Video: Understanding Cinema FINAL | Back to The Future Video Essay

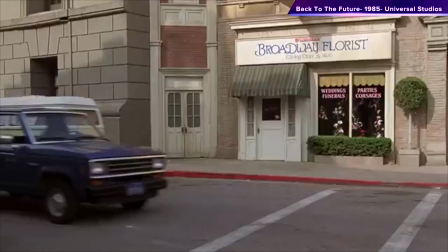(0:22)
The plot to Back to the Future is about a teen named Marty McFly, and he lives in the year 1985.
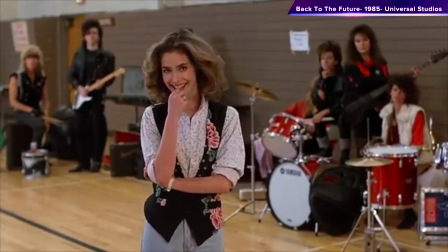(0:31)
His family is poor middle class, and his dad is a nerd and is still afraid of his high school bully, Biff.
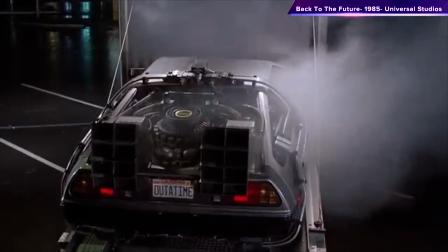(0:38)
He is friends with a scientist named Doc, and Doc builds a time machine out of a DeLorean.
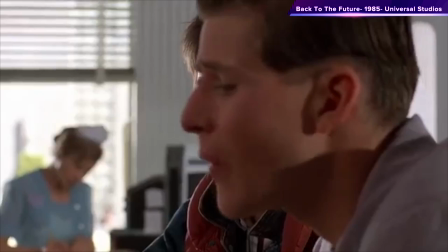(0:44)
Marty accidentally travels back in time to the year 1955, the year that his parents are in high school.
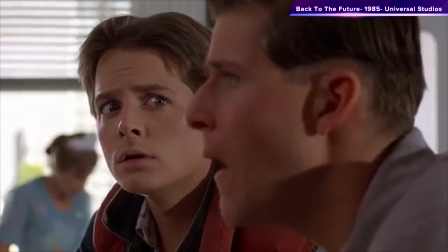(0:51)
He gets hit by his future grandfather in a car, and his mother falls in love with him.
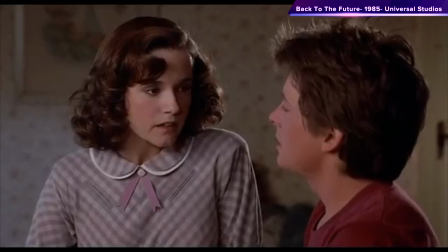(0:57)
In order to fix things right, he needs to get her and his dad together so they can get married and have kids, otherwise he will not exist at all.
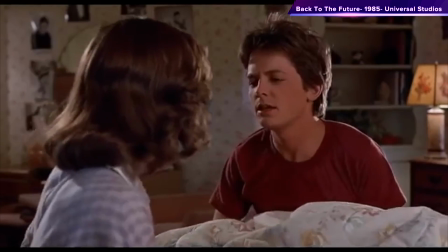(1:06)
He ends up fixing it and changes his family as well.
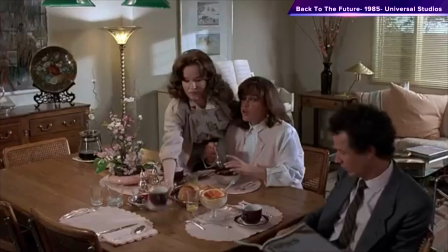(1:10)
They are now rich middle class, and his bully takes orders from his dad at the end of the film.
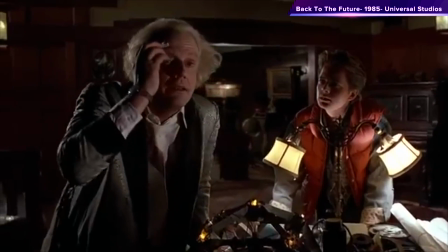(1:16)
The layout of the story is well done.
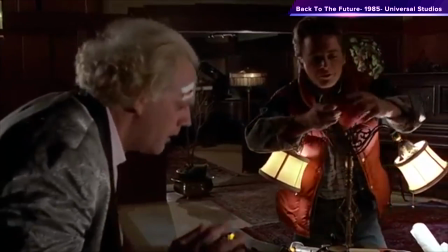(1:19)
If they moved one of the pieces of the story around or took one of them out, the story would completely change.
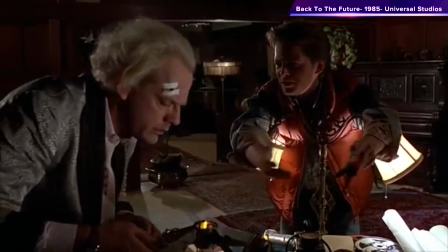(1:26)
They went from the current time period, which is from 1985, and went backwards to 1955.
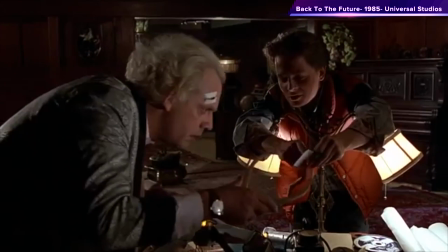(1:33)
Most films are set in the same time period or are set in the future. You usually don't go back and forth.
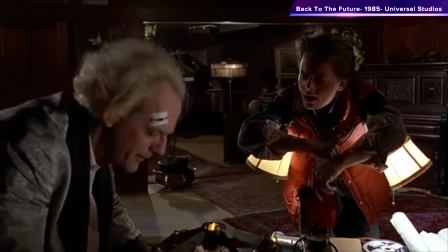(1:39)
This was an interesting way to write a story. The film is really about Marty having to save himself because of the way the story was written,
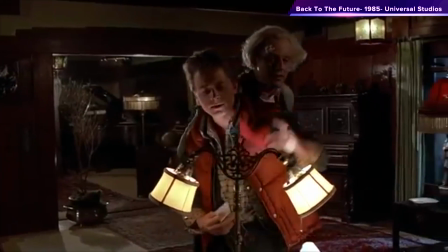(1:47)
and since it is written that way, he must save himself, otherwise erase from existence.
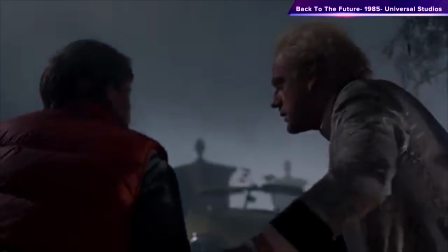(1:55)
The story also focuses on Doc as well. Doc's storyline is hidden in Marty's storyline, as Marty's is more important,
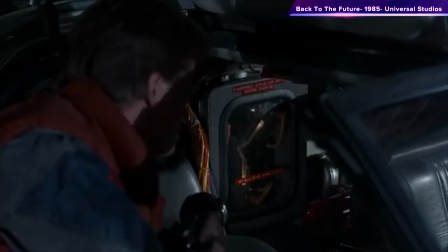(2:03)
but Marty also needs Doc as well, so their stories bind with each other.
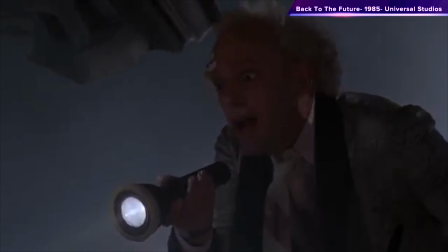(2:09)
The plot could be about anything, but a movie is not complete without a story, as the story drives the plot.
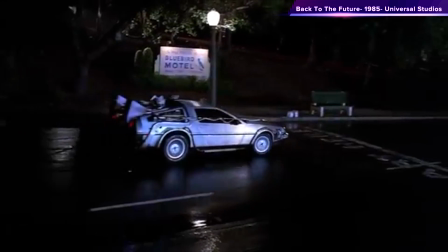(2:19)
One scene that has good cinematography is the scene where Marty is getting ready to travel back to 1985 when the lightning will strike the car.
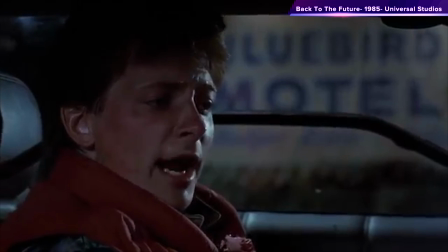(2:26)
This scene has a rack focus from the clock in the car to Marty. This scene also has close-ups of what the action is going on and for the reactions as well.
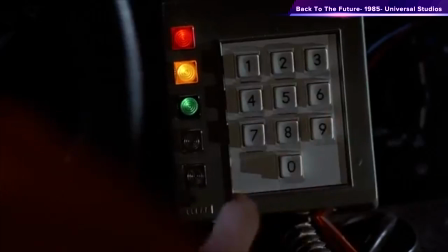(2:35)
The close-up shows Marty's reactions and the cord caught on Doc's foot when he's on top of the clock tower.
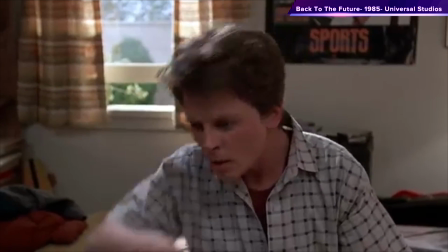(2:41)
Another scene that has good techniques is the scene where Marty wakes up from coming back to 1985.
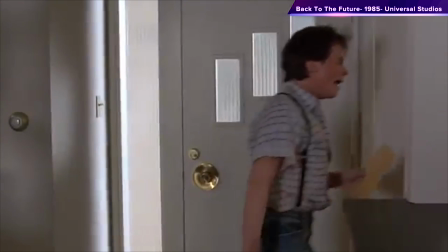(2:47)
When he wakes up and walks into the living room, he is shocked because it looks completely different than when he left it.
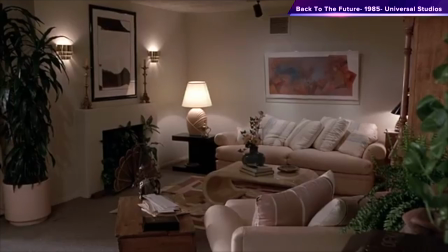(2:53)
The lighting from the bedroom is more lit and brighter. You can see more details in the room than before.
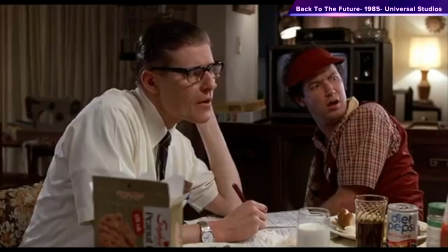(2:59)
When they show the living room at the beginning of the film, it is more darker and has more contrast lighting compared to the scene of the same room at the end.
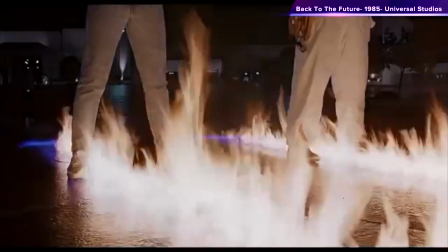(3:07)
The scene where there is a long take in the movie is when the DeLorean time travels and Doc and Marty react to it.
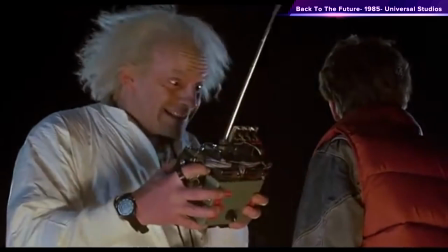(3:15)
This take is about a minute long, and in this scene, Marty cannot believe what he just saw, and Doc is very happy that his invention worked.
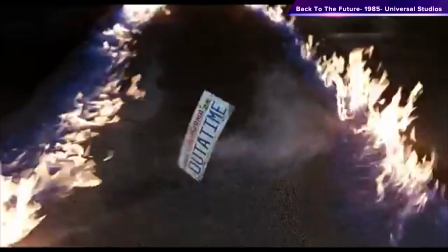(3:24)
The props for this scene, Marty's video camera and the car,
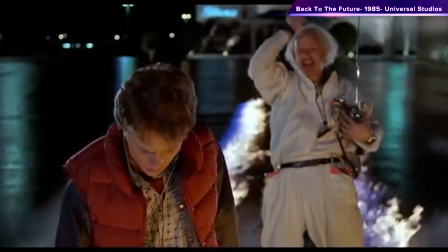(3:28)
and the remote control for the car work because Marty mentioned to Doc why he made it out of a DeLorean,
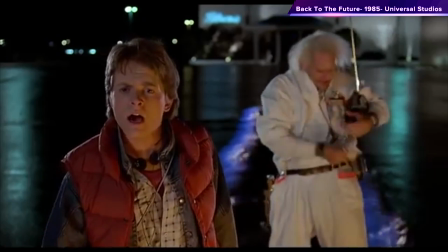(3:36)
which was out of business, and adding remote control made his invention cooler, and he needed something to capture, and that is why Marty had his camcorder.
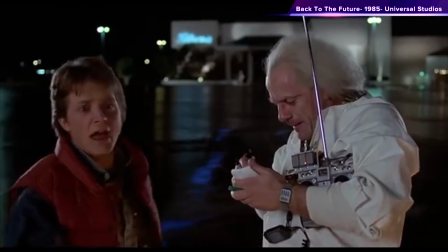(3:45)
All of this worked because of the time period that this movie was set in, which is 1985,
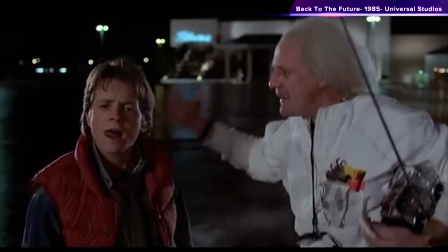(3:50)
and these things, the car, and the camcorder, existed in the real 1985.
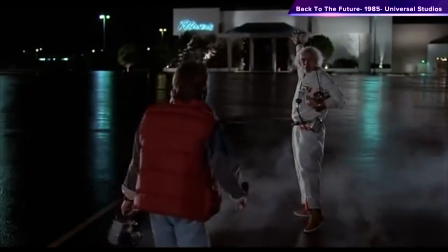(3:56) Get him into the future!
Back to the Future clearly has an explicit story and plot.
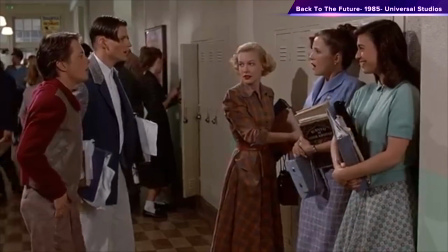(4:02)
When Marty accidentally gets hit with the car instead of his father,
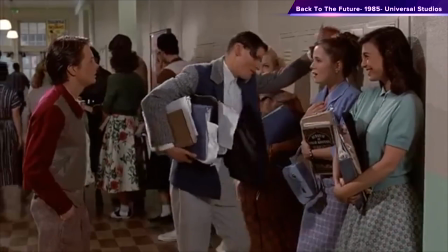(4:06)
his mother starts to fall in love with him with her future son, and if he doesn't get them together, he will no longer exist.
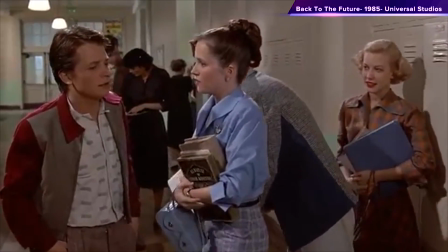(4:12)
They cannot get any more clearer than that. Using editing and how the actors spoke helped make the film be more explicit.
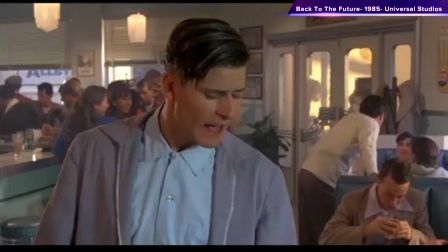(4:20)
The editing goes from one scene to another without any jump cuts.
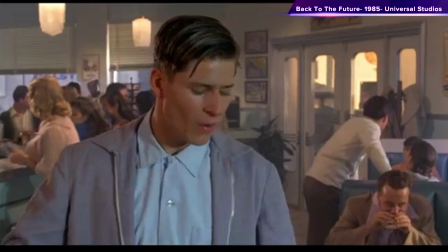(4:26)
It all flows together as the next scene is what they were talking about in the previous scene or action.